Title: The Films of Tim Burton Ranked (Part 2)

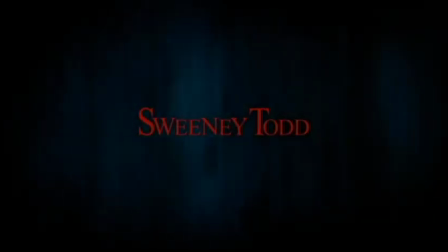Screw you guys. Sweeney Todd and the Demon Barber of Fleet Street is pretty great in all honesty.
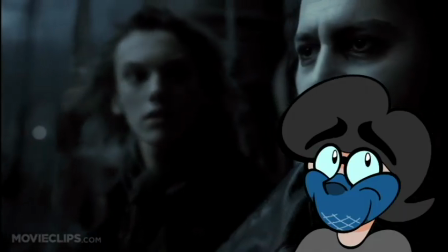Somewhat divisive, with people either absolutely loving it and think it's one of Burton's best,
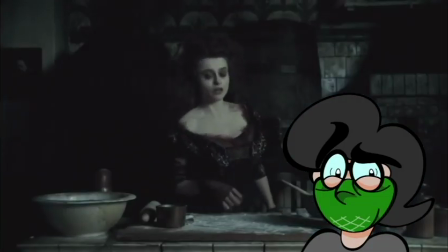along with people who aren't as crazy about his adaptation of the iconic Broadway show.
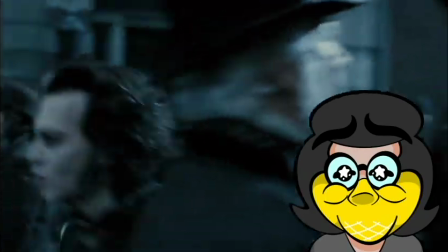I myself definitely find this to be easily one of Tim Burton's best movies.
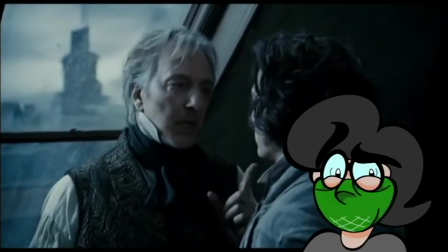Not without its flaws, because I can kind of see where people are coming from with their issues with Sweeney Todd.
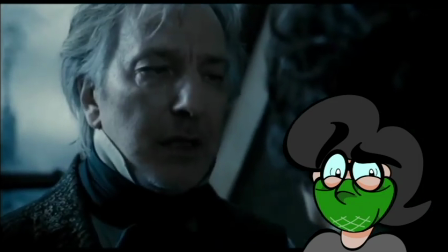Most of the people I notice who tend to view this film in a negative light are often fans of the original Broadway play.
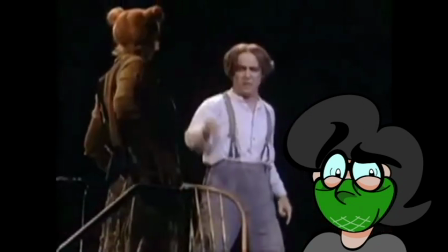Admittedly, I haven't seen all of the original play just yet, but I completely understand the preference over the film for it.
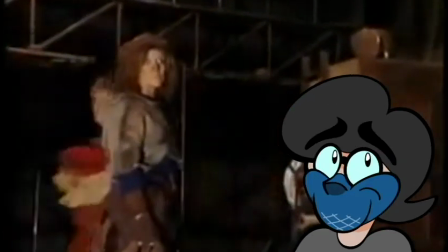Everything I've seen and heard from the Broadway show is very well done, and it is a show that truly highlights the appeal of big stage musicals,
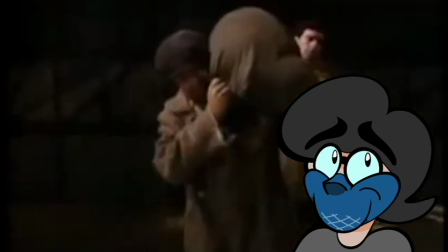with it being such a grand spectacle from the music and acting performances.
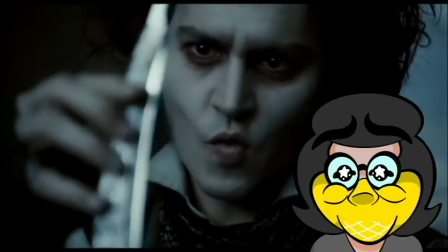Though in regards to Sweeney Todd as a movie, I feel this was a fantastic adaptation.
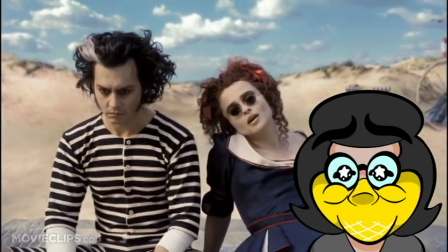In my opinion, it does a great job utilizing some of the best elements of the play and
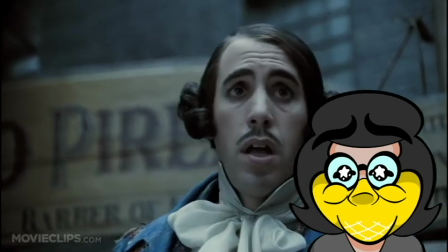transforming it into something that makes this a great movie musical,
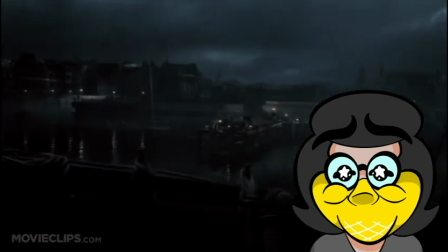with some aspects that are just exclusive to the movie, namely the look, as this is definitely one of the best looking movies from Tim Burton.
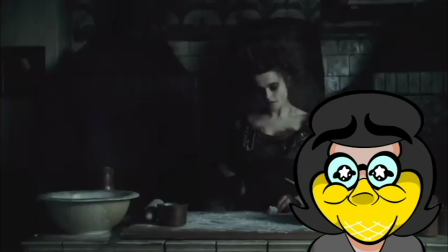It goes all out with making a movie that's 100% gothic, from the sets,
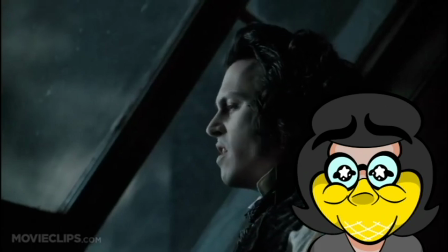costumes, and dark look that fits well for a movie that clearly has some influence on classic gothic horror.
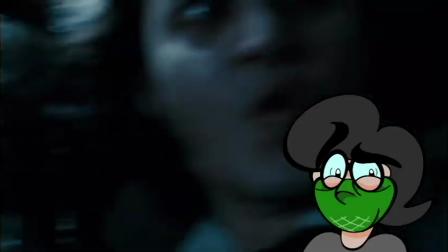It even has a lot of blood, much like Sleepy Hollow, with the violent moments truly being brutal in the mix of a ton of singing.
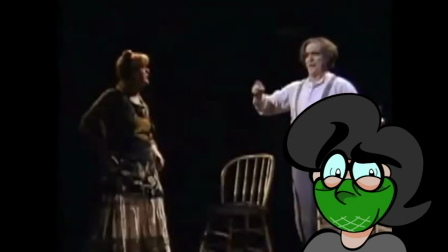While it doesn't go quite as over the top with some of its comedy, like the play, and arguably is a bit more serious,
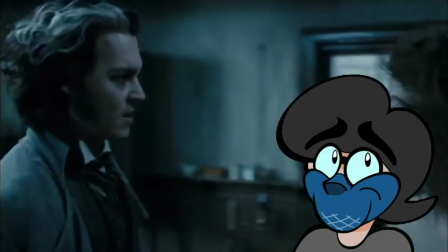it still works because of how the core characters and story are still interesting.
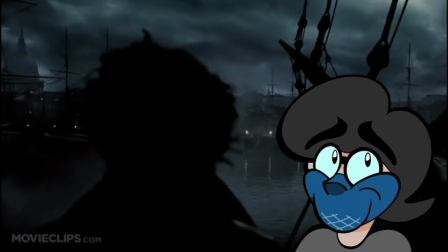A barber with a tragic backstory out for revenge is a great concept for a dark, grim horror story,
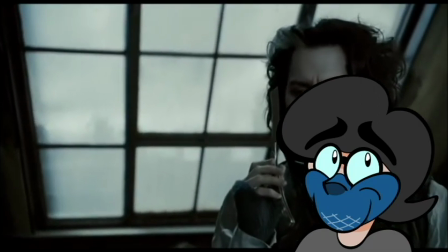though you wouldn't think that would work well as a musical, but it actually ends up working for the most part. I say for the most part because it has an incredible soundtrack,
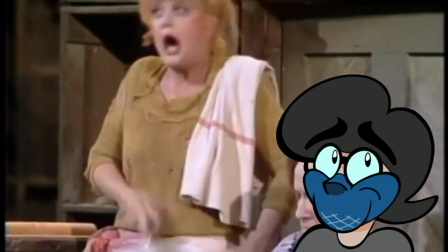which granted this movie doesn't own since it belongs to the play, but the way they translate it into the film still works.
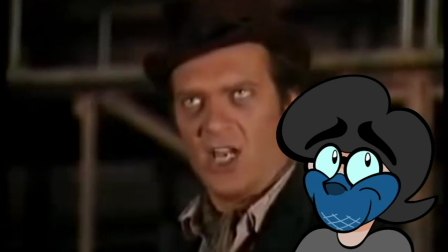Starting with the opening, and arguably one of the few issues I have with the music is that there's no ballad of Sweeney Todd.
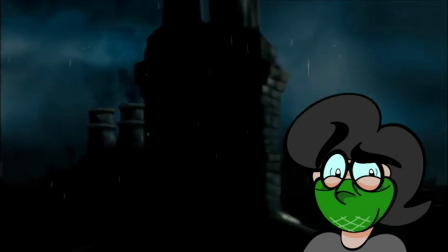Well, sort of. It appears orchestrated as the opening credits,
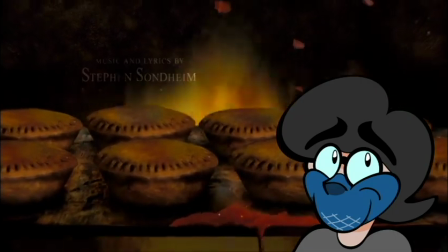but the film makes up for not having the lyrics by having a really neat opening credit sequence that sets the mood for this bloody musical tale,
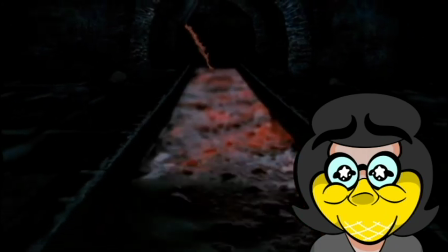and the composition for it is outstanding. They went all out, making this music sound grander than it ever had before,
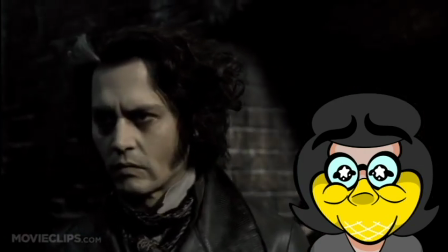and it adds this epic feeling that this musical really needed. In all honesty, it helps that the songs themselves are great to begin with,
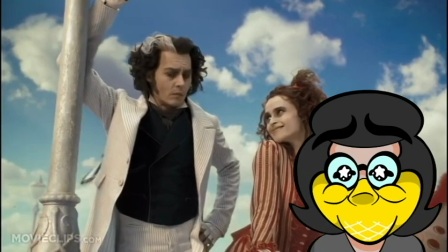as this soundtrack has a ton of great memorable songs, ranging from light and fun to dark and sinister.
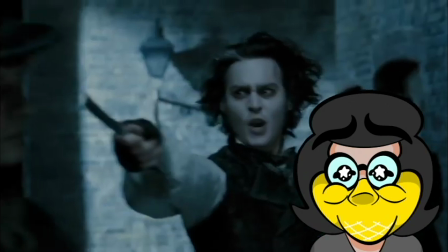Songs like No Place Like London, Pretty Women, and Epiphany, along with so many other fantastic tracks. But I guess I gotta address the one elephant in the room when it comes to the music, and that's the singing.
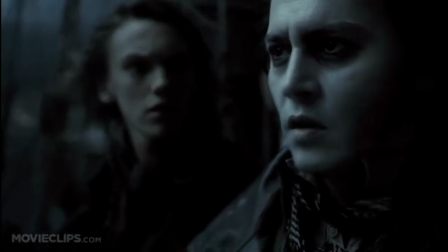You are young, life has been kind to you.
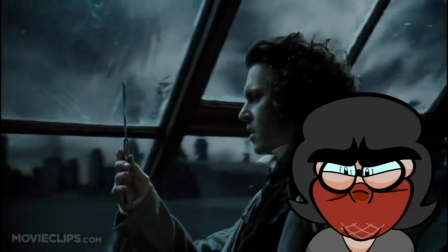I'll be the first to admit, yeah, it's far from the best I've heard.
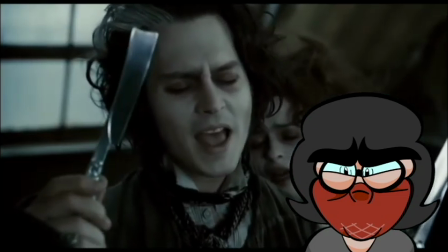There are a couple of moments where Depp and Carter sound a bit off-key, but you know, it doesn't bother me that much.
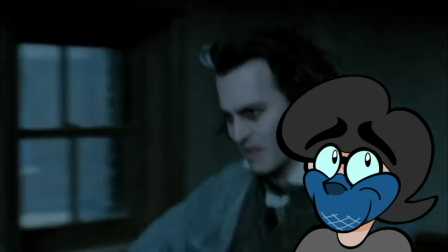I say the main reason is because, honestly, the performances are still great and work really well for this movie.
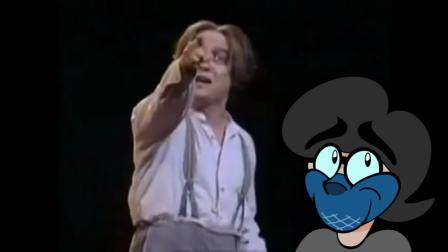Depp doesn't quite go as over the top as the original play actor,
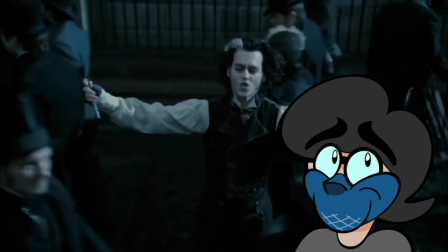but you can still feel the inner rage this character has throughout the entire movie and feel for his tragedy that was bestowed upon him.
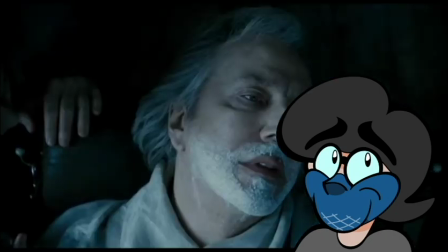A good performance can still be good even if the singing isn't perfect, and that's how I feel about Depp here.
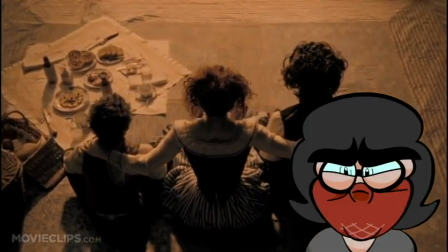Plus, in terms of recent modern musicals, there have been so much worse. Much worse.